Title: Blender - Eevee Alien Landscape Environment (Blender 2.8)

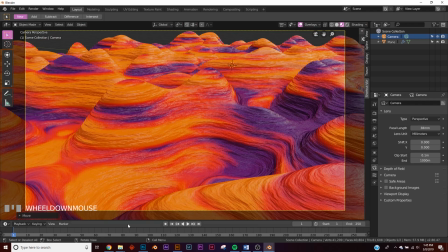(4:11)
All right, let's go grab an HDRI from HDRI Haven. I'm gonna link this in the description, and let's get a sky.
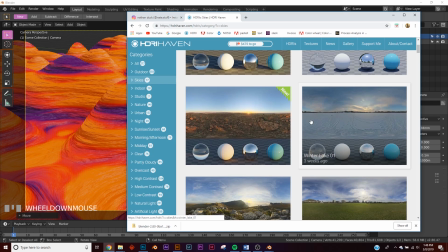(4:17)
All right, so let's click on skies here, and let's go ahead and let's pick Cape Hill.
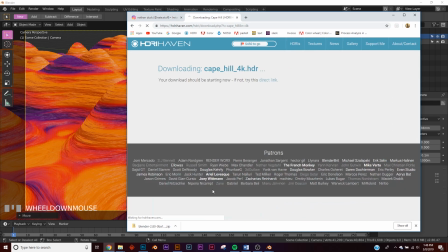(4:24)
Go down here and click the 4K. All right, now let's import that.
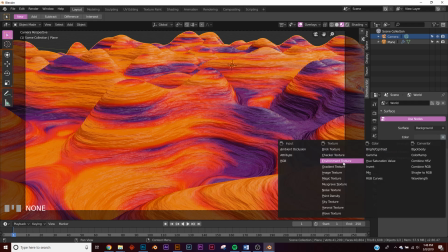(4:28)
So click this little world icon on the color, click that, environment texture, and then open and navigate to where you saved it.
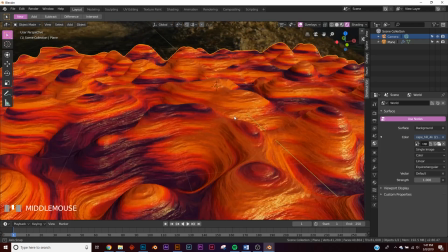(4:35)
All right, hit Z and go to rendered view. Let's see how that looks. This is the HDRI.
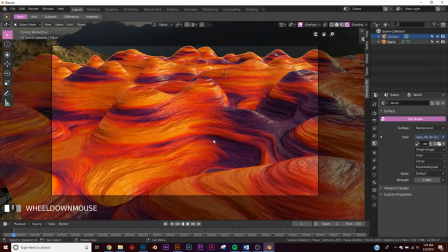(4:40)
Let's give it a strength of 2. And now we need to add some volume. So let's get our volume object.
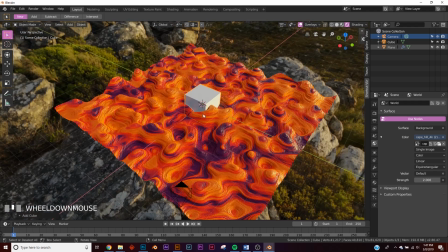(4:46)
So shift A, and let's get a cube. And then we'll just scale it till it fills up the scene just like that.
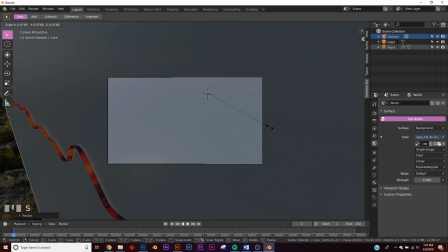(4:55)
And then we need to scale a little bit more to pass up our camera. So right around there, that looks pretty good.
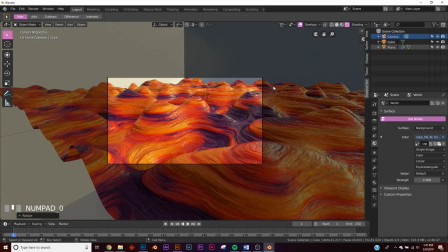(5:01)
Now make sure your box is selected. Let's go over to the shaders and add a principled volume.
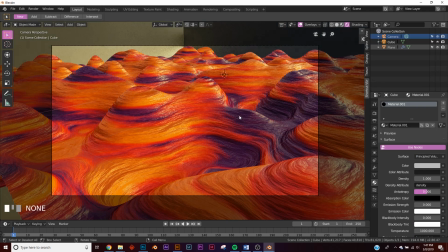(5:07)
So right here, principled volume. Now, it's not working correctly, it's just a black box.
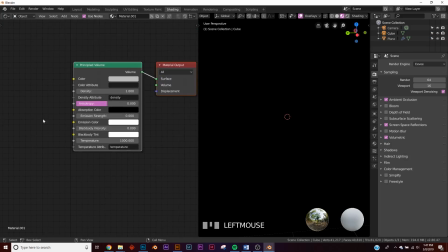(5:14)
I don't know why Blender doesn't have this by default. So go to your shading. Right here, the principled volume is plugged into the surface.
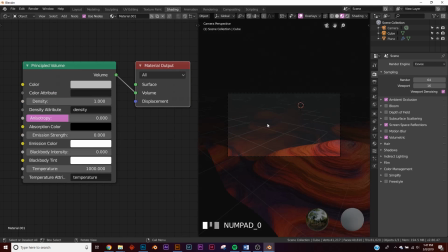(5:20)
It needs to be plugged into the volume tab. And so if you go back, now you can see it affecting it, but it looks really, really bad.
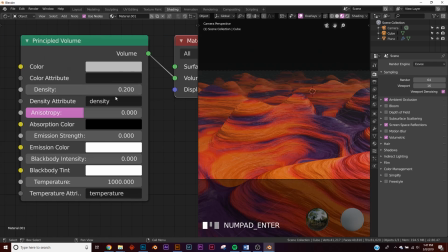(5:26)
Let's bring our density to 0.2 for now. So that's our density. Now we need to go to emission strength.
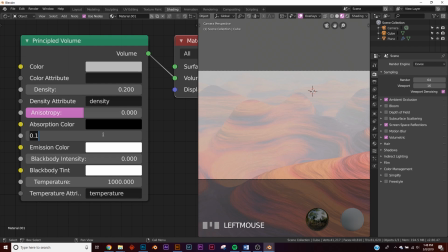(5:32)
There we go. So it's too much now. So we need to, it's 0.1, so let's put 0.03, 0.04.
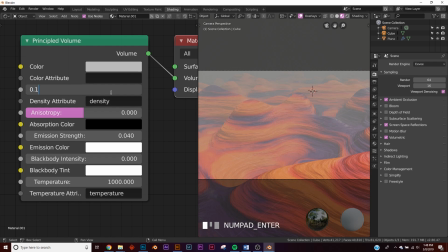(5:42)
That looks about right. Let's put our density at 0.1. Now we have some pretty nice volume.
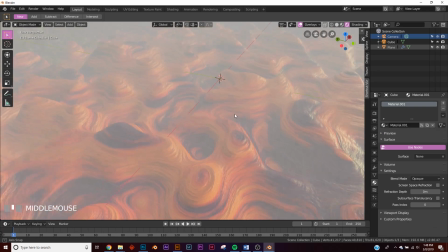(5:49)
We're going to play around with it a little bit more, but let's add our lights.
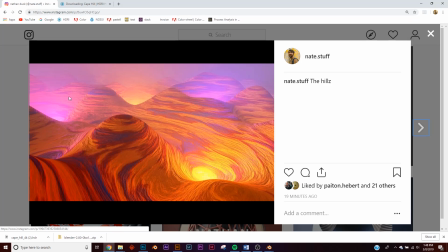(5:53)
As you can see in my render, I added a light here, here, here, and here, just to add some interest and make it a little bit more alien looking.
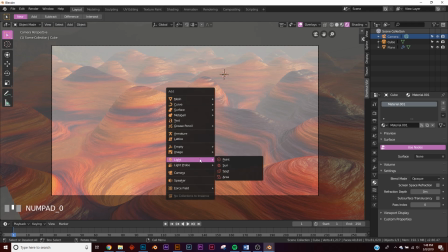(6:00)
So let's go ahead and add a point light. So now we got our point light. You can see it over there.
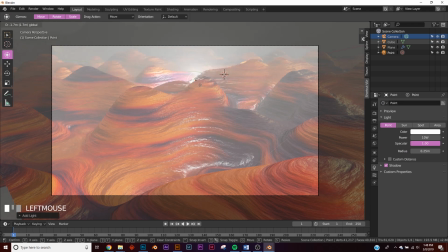(6:05)
Click here to move it. And let's just bring it, let's see, right about there is pretty good. And let's give it a purple color. And now let's duplicate this. Maybe put it right there if we can see it. All right, let's move it this direction.
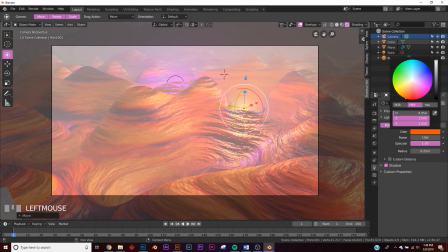(6:23)
Right there looks pretty good. And we're going to make this an orange color. That looks pretty good.
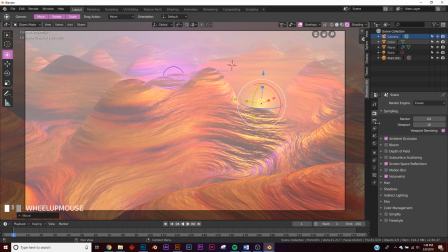(6:28)
So right now, I don't like the lack of contrast in this scene. So we're going to go over to the color management. Right here in your Eevee settings, color management,
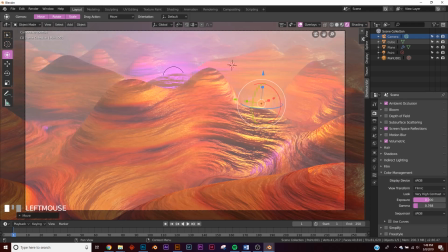(6:35)
switch to very high contrast, and then bring down that gamma so we can get some good contrast,
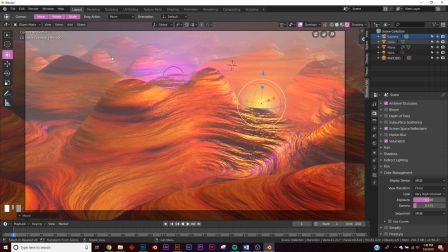(6:41)
but we don't lose all of our volume back here in the back. And I'm going to bring my camera up just a little bit.
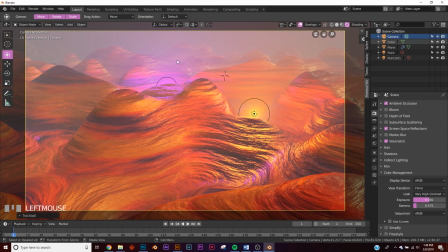(6:49)
The great thing about this volume is you can't tell that these really stop back here in the distance.
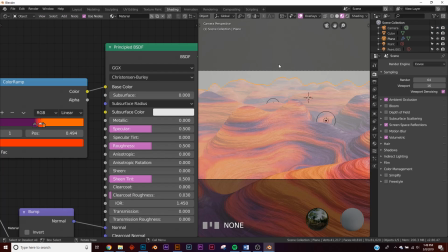(6:56)
So I'm going to bring my volume density back to 0.2.
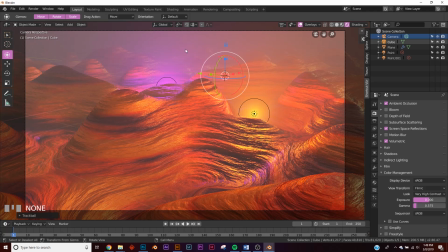(7:02)
There we go. And so now you can't see the end of these hills, but you do see the hills here.
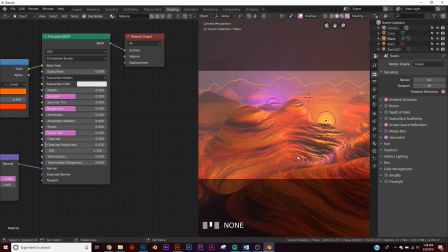(7:08)
So let's go back to the shading, and I'm going to click on our object and bring down the strength of our bump just a little bit,
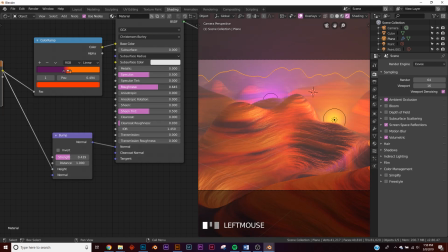(7:17)
make it more realistic rocks, and then up the roughness a little bit. Just add some realism to what we're playing with.
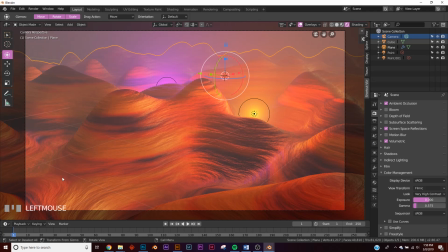(7:24)
Now let's add one more light, kind of put it in this region over here, maybe right behind there.
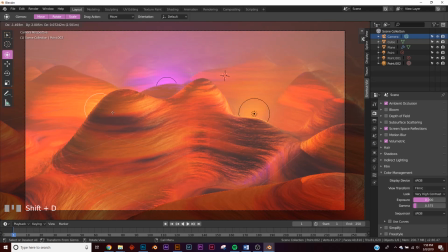(7:28)
So we'll take, click on the rock, duplicate it, and we'll put it right about there.
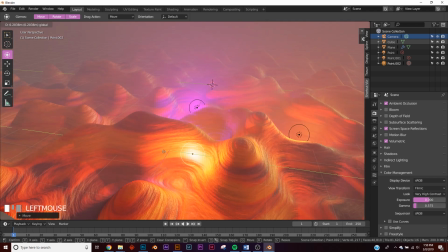(7:35)
That looks pretty good. Right in this region. And then we'll make that one.
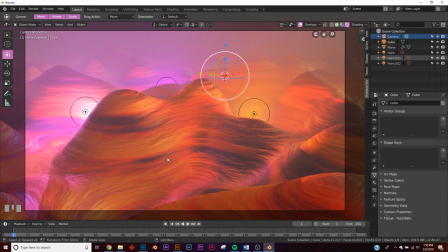(7:40)
Let's see if purple looks good on this. Yeah. So now we made this. I think this is a pretty good composition. Very interesting. Let's go over to our render settings. So this little icon right here, keep it at 1920 by 1080, or you can change it, obviously, but I'm going to keep it at those settings.
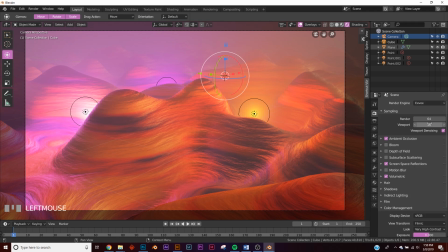(7:57)
And your samples, leave them at 64. And you would go up here to render, render image.
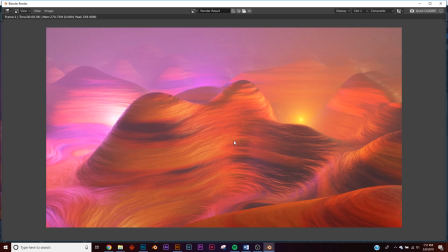(8:06)
And there you go. There's your alien hills. It's really cool. I'm super proud of this design. I hope you enjoyed this. So there you go. You made an interesting topographical render. If you make it, send it to me on Instagram. I'd love to see it. And thanks for watching.